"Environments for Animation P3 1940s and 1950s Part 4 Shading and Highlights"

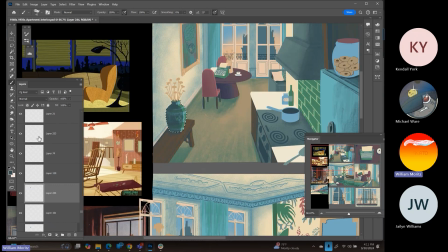1249s
Doesn't look half bad with the vase painted fully in like that to where we're only seeing a little bit of the pattern, but I'm still going to mess with the layer interpretation just to see if I can get something I like a little bit better.
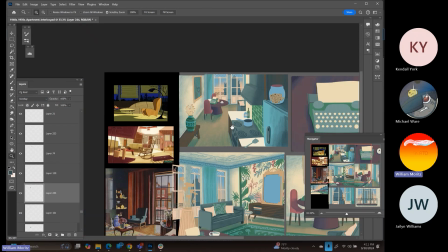1262s
There we go. Now, just that quick by messing with the layer interpretation, we've got a little bit of shadow that's dropping in there.
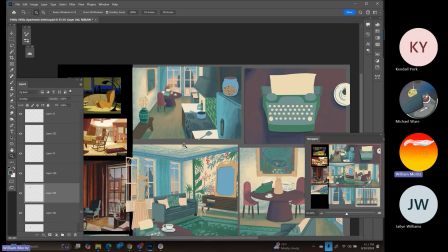1270s
I still like having the pattern in it, so I'm going to leave that. Looks good to me.
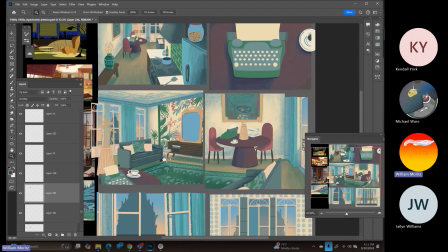1277s
We've got these pillows to do in this other room. I'll get into those in a second.
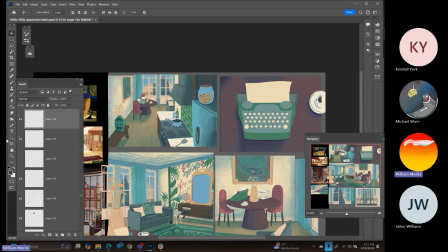1283s
Yeah, the pot, I've been avoiding this guy because that also influences the cookie jar too.
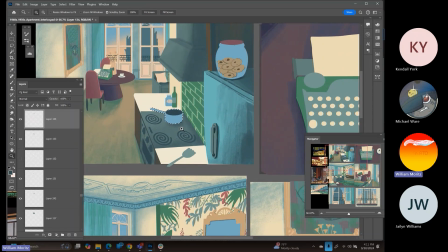1289s
They're the same color.
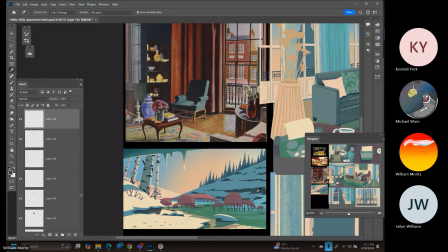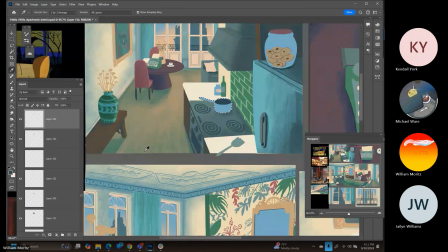We're definitely going to need some rim lighting on the pot.
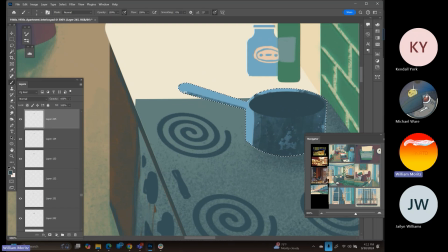1319s
To be able to make the back lip stand out more. Maybe I can go in and get away with, yeah, here we go. That'll work. Now,
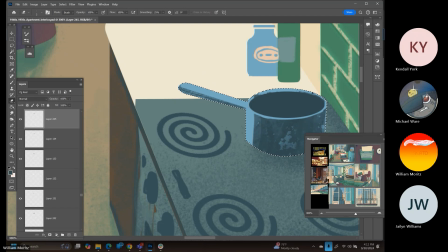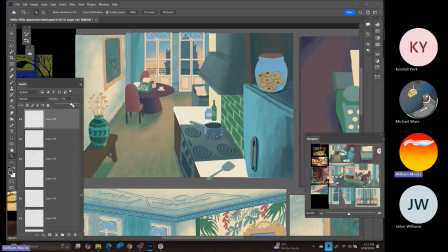1343s
okay. And let's turn down the opacity on that. So it's not quite so dark.
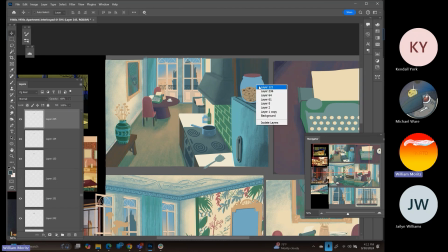1355s
And now we're on to the cookie jar. One layer, working on top of both of the layers.
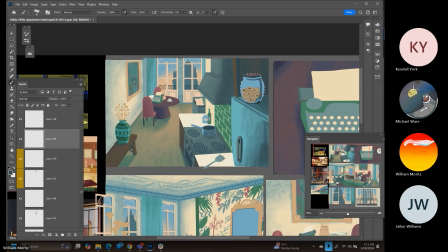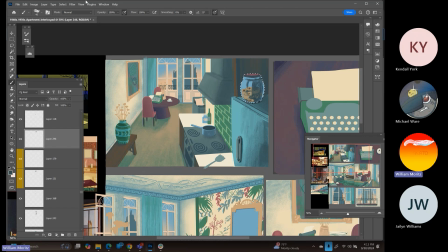1391s
The shading down the bottom. Now let's mess with the layer interpretation.
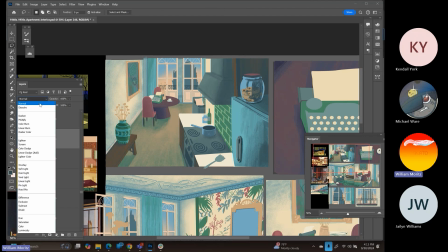1395s
See if we can't.
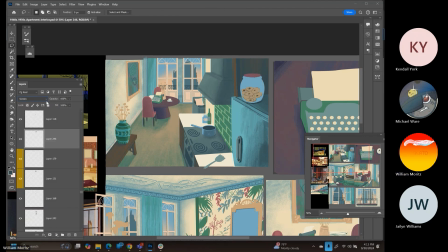There we go. That'll work for me.
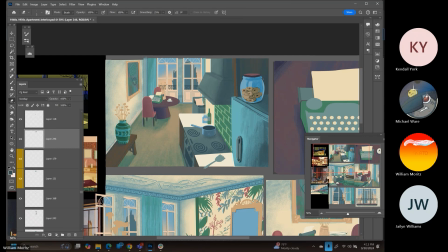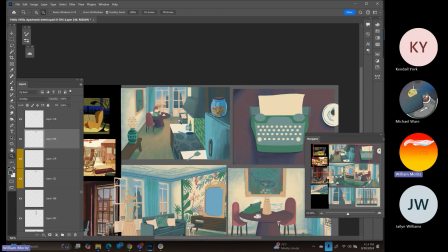1422s
Cool. All right. Got those pillows to do.
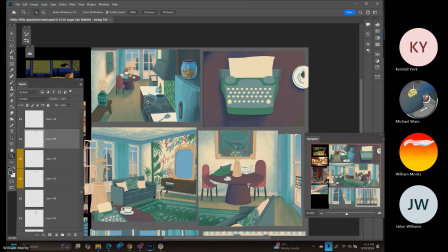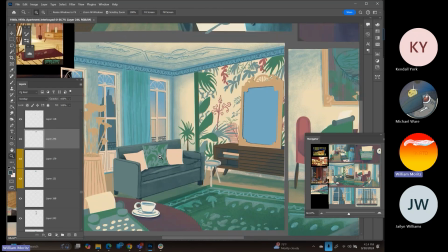1434s
Also got this green plant here that I want to add a little bit more detail to. Um,
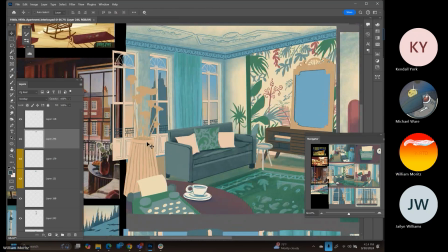there you go. It's a little bit more see-through. Let's do this guy next. So for the tan color, we don't really have a
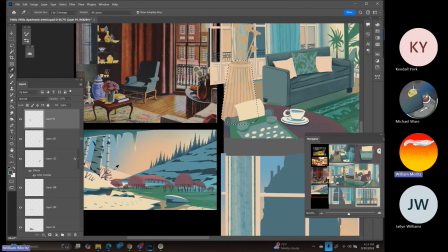1461s
shadow color for that. Maybe this is a different color. Yeah,
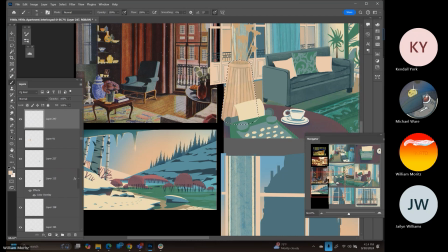that's sort of a highlight. We'll do something even brighter for the highlights just to make it stand out. I think that gives a good indicator that this is glass.
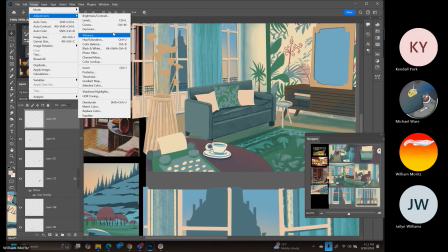1503s
Yeah, let's try to change the colors. Use saturation.
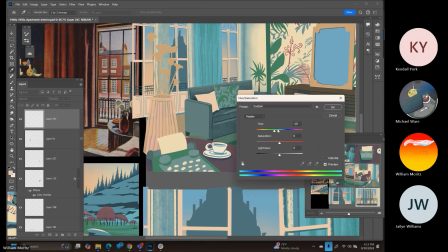1511s
Pink.
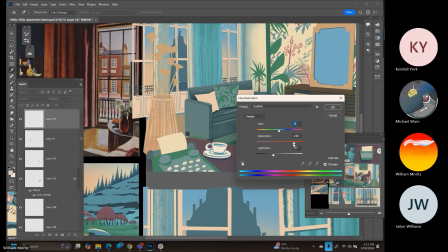Eh, I kind of like the way it was before.
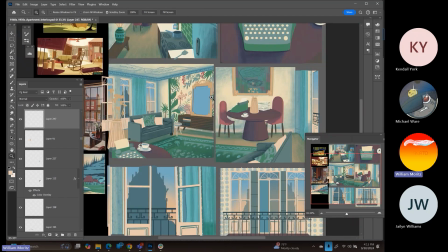1538s
All right, so let's leave that nice and light. Let's go in and let's do.
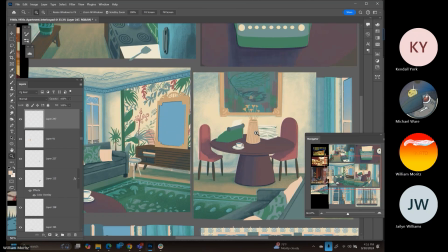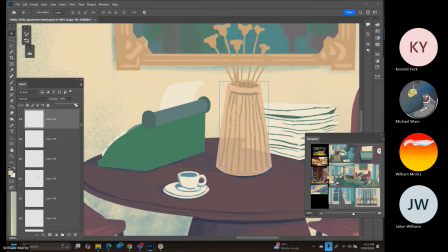Trying to keep in mind that I've got a highlight layer. I'm gonna add to this later on.
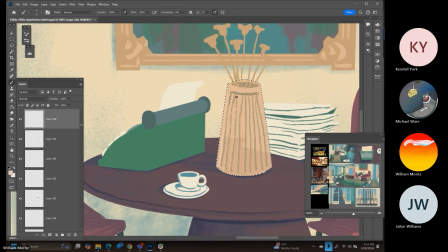There we go. That's kind of interesting, giving it a little bit of transparency. I like it.
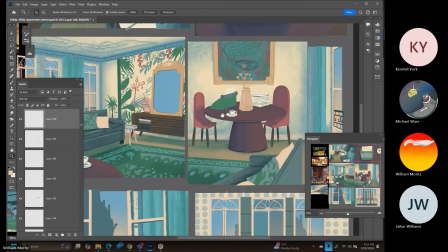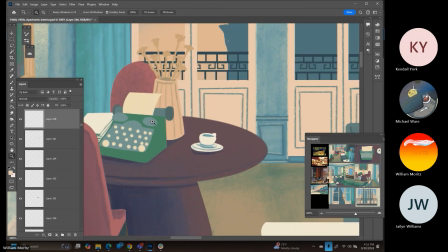And leaving these lines completely opaque works pretty good.
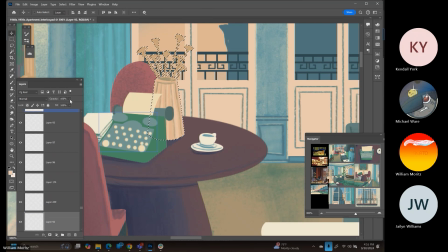Nice.
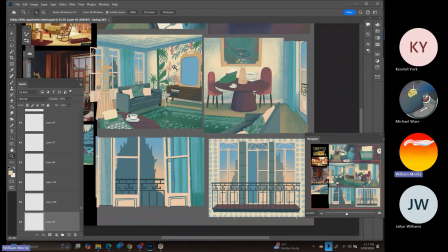1612s
Cool. That'll satisfy that. Okay. What's next?
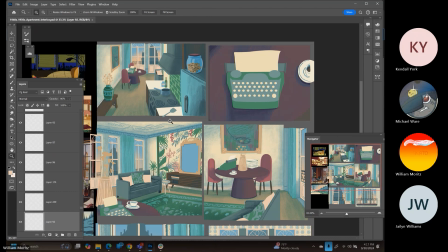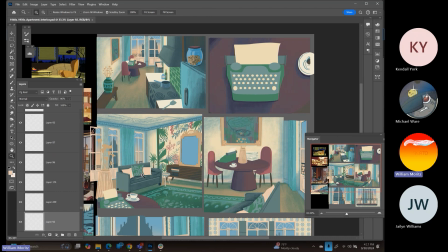1622s
Those pillows, man. The thing is, I keep avoiding these pillows right here because I don't know what I want to do with them.
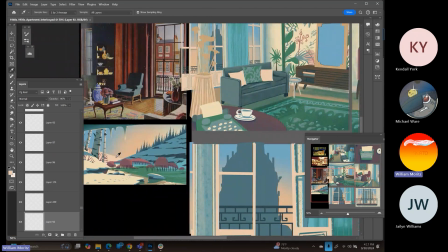1629s
I'm being a chicken about them. Let's go in here.
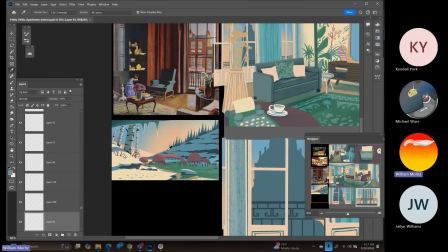1633s
Let's say that the shadow to this pink is that blue and see what happens. So let's go to a new layer.
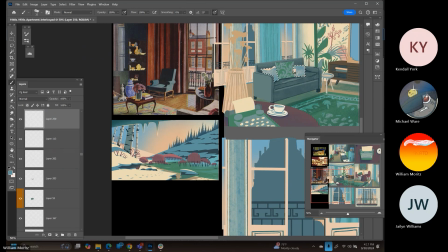Okay,
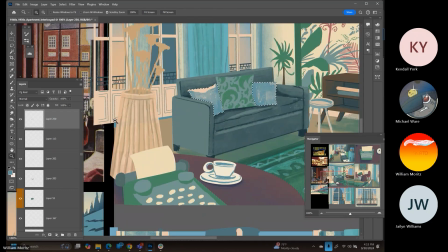1664s
it's doing something.
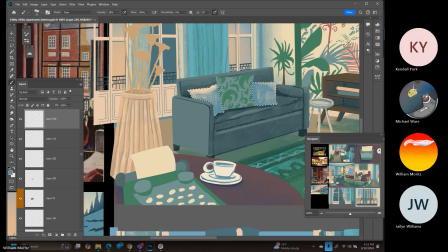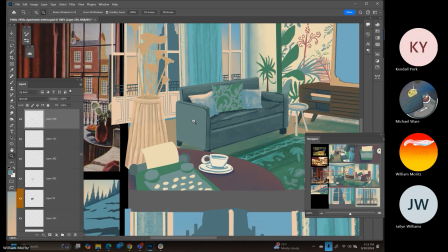1687s
Okay, cool.
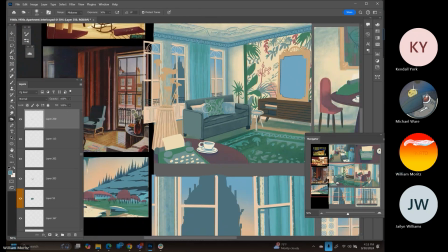Using the burn tool just to be able to give them a little bit more placement. And now let's try with the layer interpretation. Okay, so that's them like a dirty gray color.
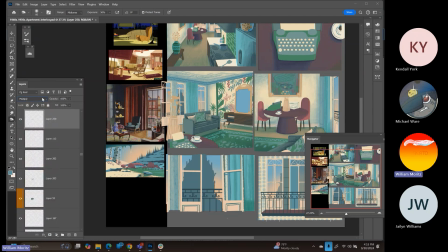1709s
That doesn't look good. With multiply on, I don't like that. Oop, brighter orange. It's okay. Blue's definitely making them drop back quite a bit.
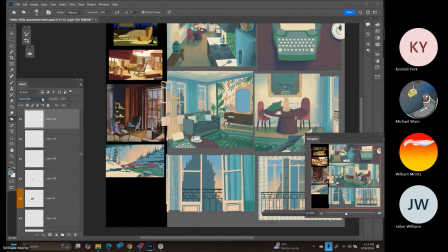Definitely not red. Oh, okay. The purple on there isn't so bad. I kind of like that. Exclusion. And that's matching up with the red that's on the table.
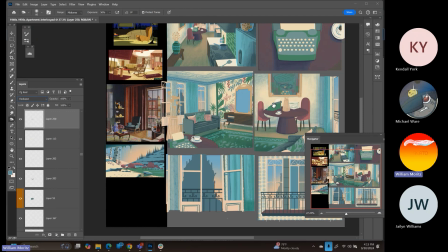1742s
So I think it could be justified. I think we're gonna go with that.
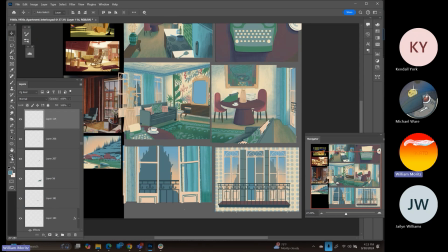1746s
Just need to make sure that any of these other layers.